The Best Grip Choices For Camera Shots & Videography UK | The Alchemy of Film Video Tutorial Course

Hi guys, it's Tom from Shot Blaster and welcome to my Alchemy of Film on grip choices for the camera. So in essence, what type of gripping equipment could you use to best fit your film, i.e. using a tripod, handheld or even the gimbal.
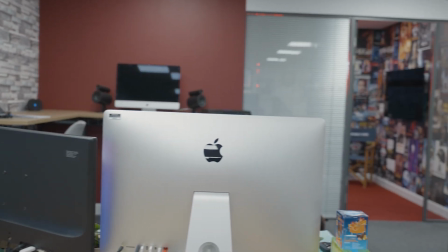(0:16)
As you can see from the example, a tripod is very static but it can have some movement and it gives the viewer an outside perspective of what's going on in the scene.
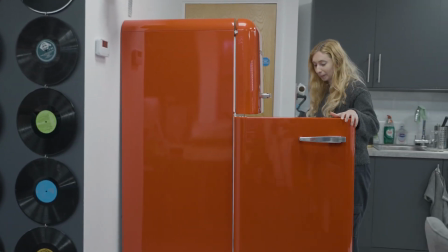(0:25)
A tripod is very useful for wide shots and and a master shot off the whole scene to cut in between in the edit.
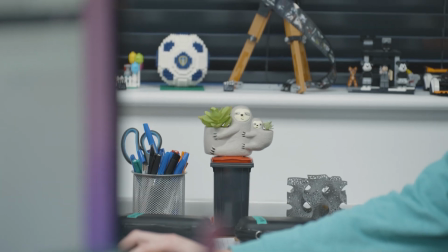(0:31)
It's also very good for stability as when you use a long lens, every micro jitter in the camera is picked up, so a tripod in this situation would work best. An alternative option to the tripod would be a gimbal setup.
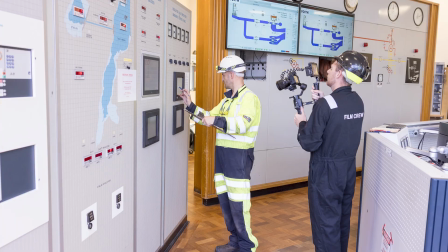(0:44)
A gimbal is very useful when you're shooting moving objects or moving characters to keep up with the characters and also keep the shot stable.
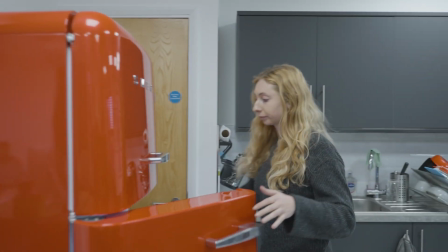(0:52)
A moving tracking shot of a character on a gimbal will give the sense that the character is stable and confident. I find using a gimbal over a tripod more dynamic and gives you the freedom to shoot what you see in the moment.
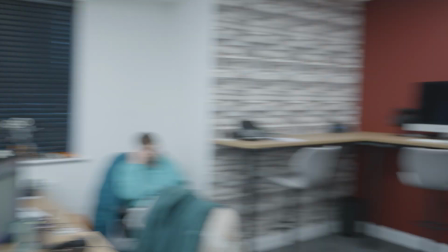(1:08)
Another choice would be going handheld and this is very shaky and gives the sense that the character is losing control.
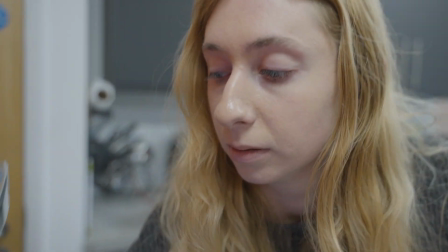(1:15)
With the same example of a tracking shot of a character, using a handheld creates a completely different different look and feel to the scene.
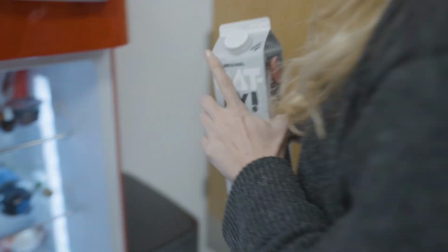(1:22)
The unsteadiness of the handheld could allude to the nervousness within the character. All these gripping techniques are useful in their own right and can be used separately to create a different feel to the scene. It's useful to have all these ready to go as you might need a different tool for a different scene for a specific purpose. I hope you found my video useful and you can use these tips in your own filmmaking. And I hope you watch some more Alchemy of Film videos. Thank you for watching. Goodbye.